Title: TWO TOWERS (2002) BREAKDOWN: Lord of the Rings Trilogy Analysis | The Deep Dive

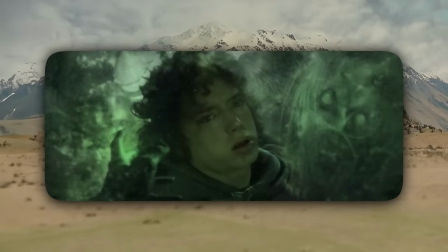20:41 It's kind of disturbing to imagine what had happened to Gollum or what deal he had to make to get out.
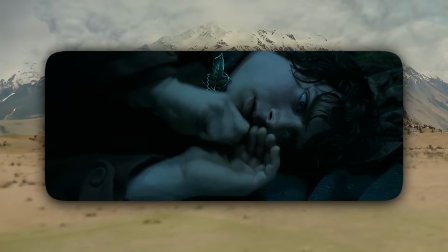20:45 Added in a pickup shot was this moment with Frodo petting the ring in his palm, and Gollum pantomimes the same in his hand,
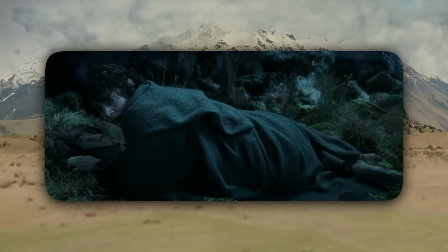20:52 suggesting that the ring's hold on Gollum is so strong that Gollum can feel when Frodo is looking at the ring.
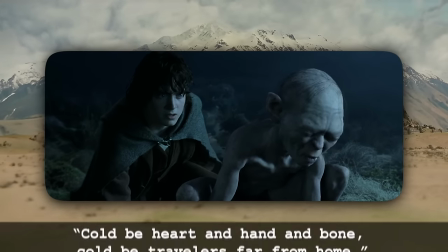20:58 Frodo asks Gollum about his background, and Gollum initially answers in this riddle.
Folk cold be heart and hand and bone, and cold be travelers far from home.
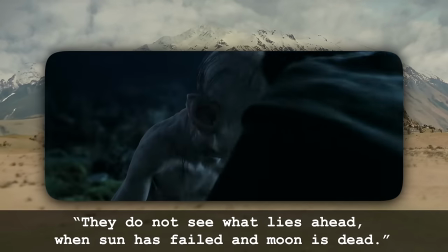21:06 They do not see what lies ahead when sun has failed and moon is dead.
This is actually adapted from the chant of the Barrow White from the text.
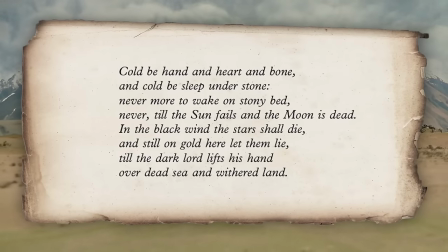21:13 Cold be hand and heart and bone, and cold be sleep under stone, never more to wake on stony bed, never till the sun fails and the moon is dead.
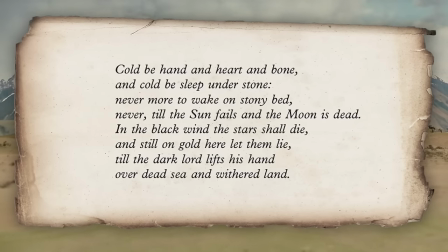21:20 In the black wind the stars shall die, and still on gold here let them lie, till the dark lord lists his hand over Dead Sea and Withered Land.
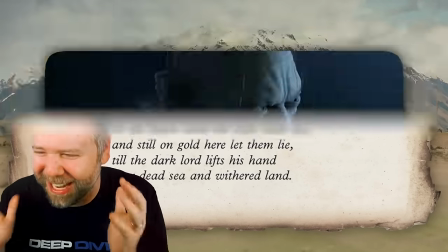21:27 I like how they just found the creepiest things Tolkien had written and found a way to work it into these movies.
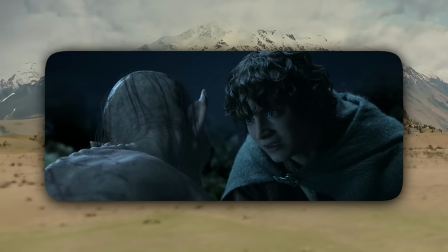21:32 Frodo calls Gollum by his original hobbit name,
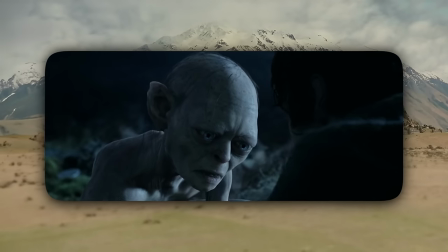21:34 Sméagol, and his eyes widen into this vulnerable, livelier shade of blue as his soul briefly echoes back.
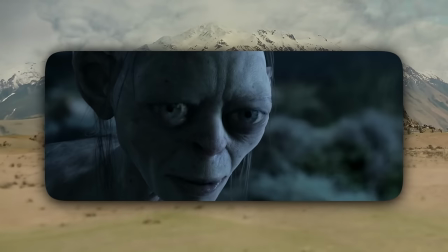21:41 The reason why his eyes are so beautiful here is originally this scene would end with us pushing in on Gollum's huge eyes,
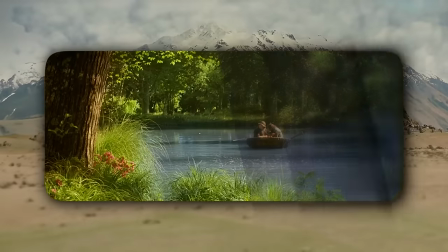21:47 and then here we would see the flashback with his cousin Daegol that day they went fishing, but they removed it from this section and they used it, of course, as a prologue for Return of the King.
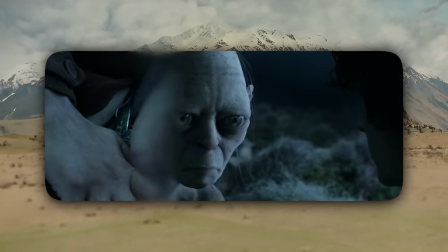21:55 I like this change because for now it leaves Gollum as more of a mystery. Frodo's unhealable wound fires up again as the Nazgul scream returns.
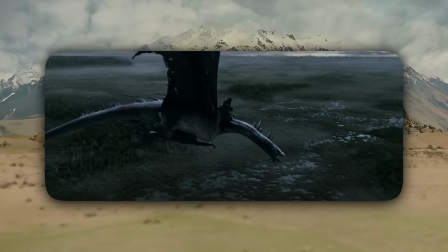22:02 Now the Ringwraith rides this fell beast, which Tolkien described as more of a bird than a dragon, but in a letter to a fan he did describe them as more pterodactylic.
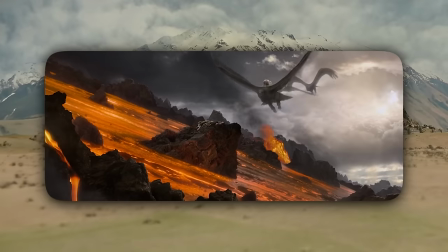22:10 I will remind viewers that this is one of the reasons they couldn't use the eagles to fly the ring to Mordor. They would have ended up in an aerial combat with one of these nightmares.
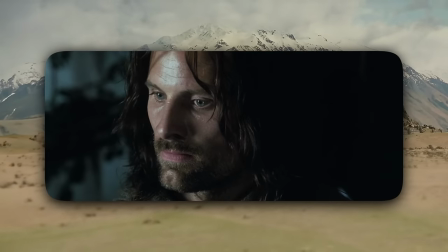22:17 In the Forest of Fangorn, Aragorn, Legolas, and Gimli detect the approach of the White Wizard that Éomer warned them about, and he gets a jump on them.
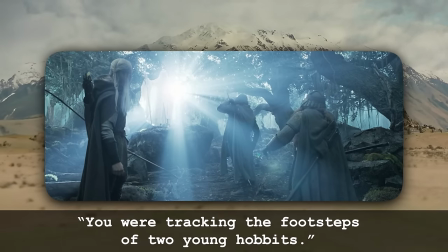22:24 You are tracking the footsteps of two young hobbits. They passed this way the day before yesterday.
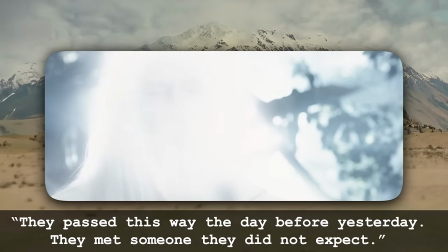22:31 They met someone they did not expect. Does that comfort you?
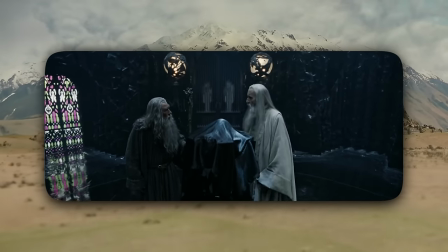22:36 Peter Jackson actually mixed the voices of Ian McKellen and Christopher Lee, and he told those actors to vocally impersonate each other.
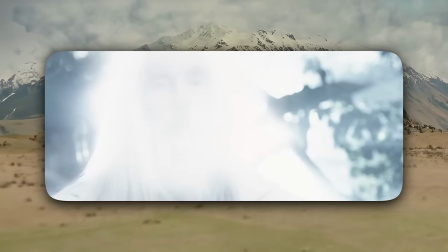22:42 And through this blinding light, Peter Jackson rotoscoped in the eyes of Christopher Lee.
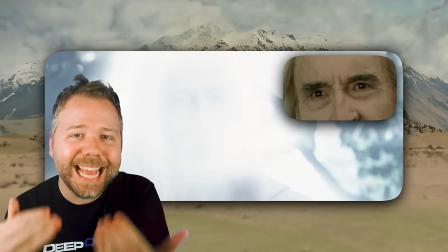22:47 But doing this is not just plot misdirection, it's actually important that we see Gandalf the White with the kind of sheen and power that was previously unique to Saruman.
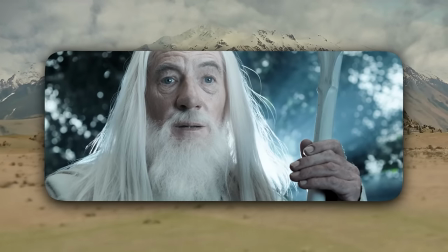22:55 Gandalf says that he is Saruman, or Saruman as he should be. Now, before we talked about Tolkien alluding to Christ's resurrection from the New Testament,
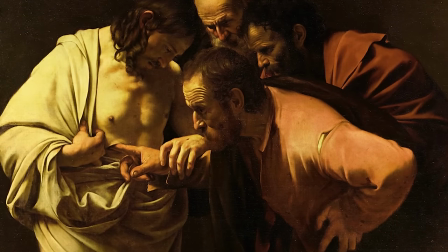23:02 part of the resurrection myth was this period of uncertainty for the doubting Thomases to question these claims as a test of faith.
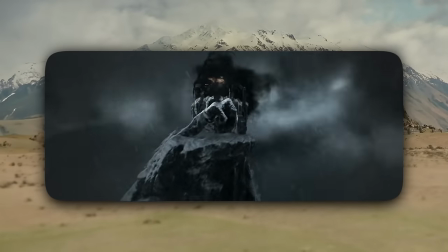23:09 Gandalf takes us back to his defeat of the Balrog on the mountainside, because yes, he pursued this thing for 10 freaking days,
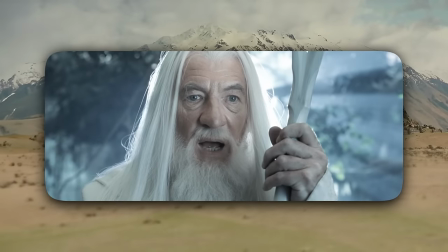23:15 and now Jackson visualizes his cosmic explanation of how he returned.
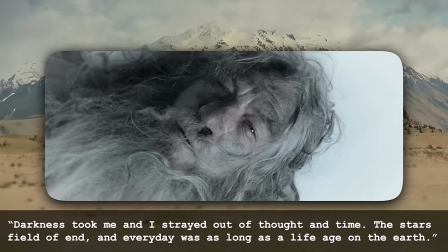23:19 Darkness took me, and I strayed out of thought and time.
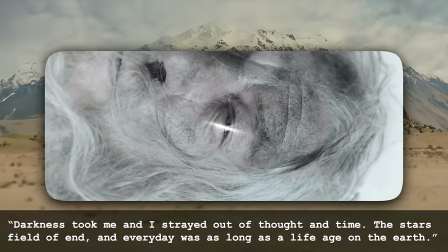23:24 The stars wheeled overhead,
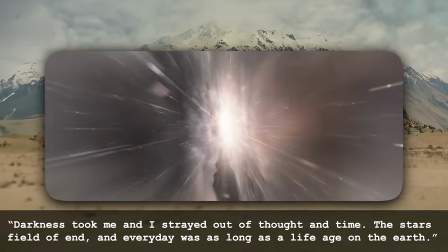23:29 every day was as long as a life age of the Earth.
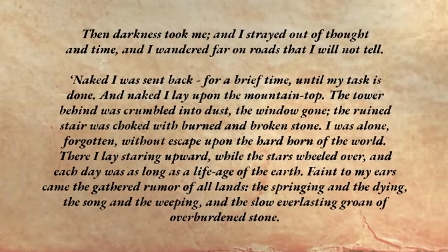23:33 This was adapted almost fully from Gandalf's description in Tolkien's text, except they added stars, field of end,
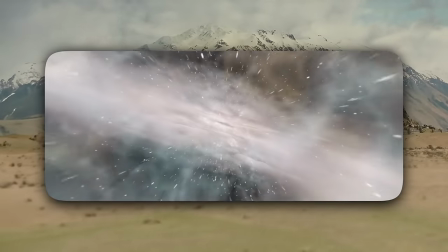23:39 and implied that the time dilation that Gandalf experienced was on this cosmic plane, as opposed to after his life was restored on the clifftop and he was just kind of in a daze.
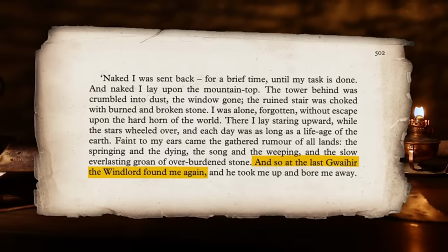23:46 But then the text actually goes further, talking about how the eagle, Gwaihir the Windlord, found Gandalf and brought him back naked to Lothlorien, where Gandalf's health was restored with elven magic.
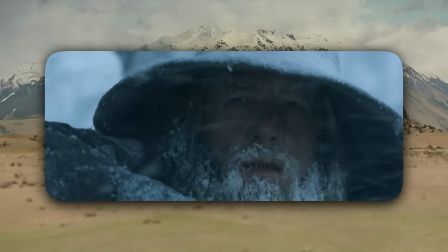23:55 Jackson said that he considered having Ian McKellen walking around naked in the snow of Lothlorien, but he opted not to get into all of that.
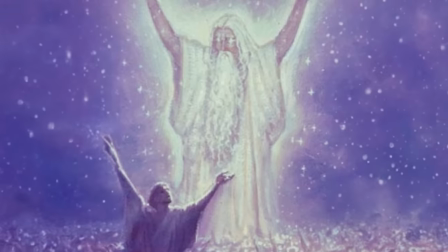24:00 What truly happened here was the god of this universe, Eru Iluvatar,
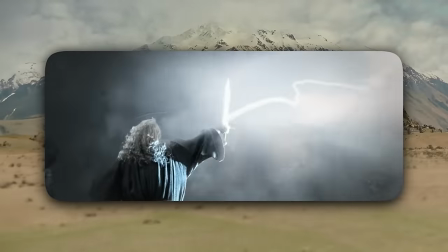24:03 selected Gandalf for his brave sacrifice and rebooted him with a greater power to help the forces of good fend off Sauron.
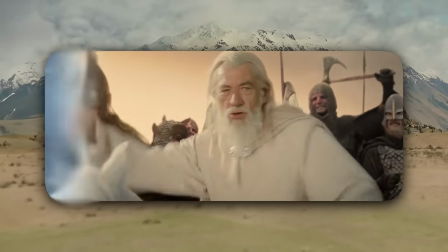24:10 He has a mission now. God has picked a side, and Gandalf is so transformed that he seems to have briefly forgotten his old life.
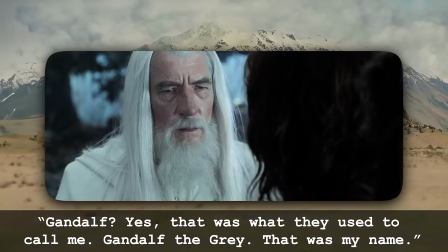24:17 Gandalf? Yes. That was what they used to call me.
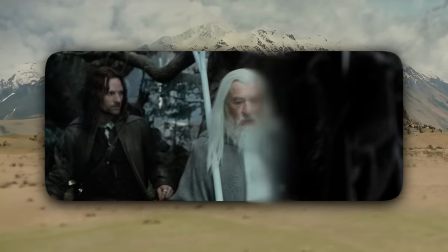24:23 Gandalf the Grey. That was my name.
Gandalf tells them to leave Merry and Pippin be, and instead to head to Edoras.
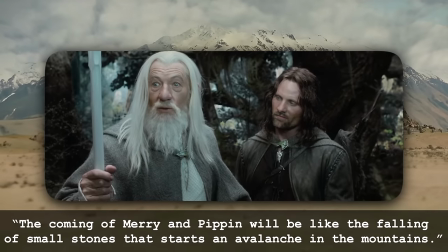24:30 The coming of Merry and Pippin will be like the falling of small stones that starts an avalanche in the mountains.
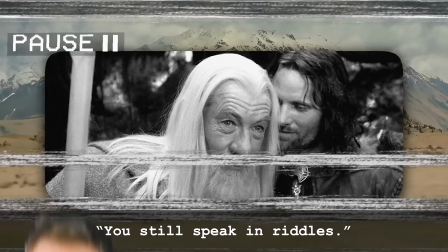24:36 You still speak in riddles.
Except Gandalf is not speaking in metaphorical riddles here.
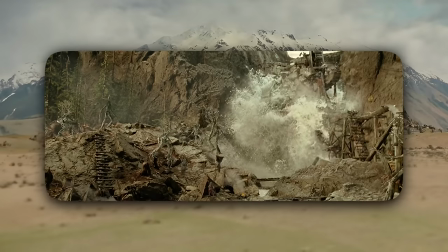24:42 Merry and Pippin's intervention with the Ents does lead to a literal avalanche when the dam breaks. Gandalf whistles to summon his horse, Shadowfax.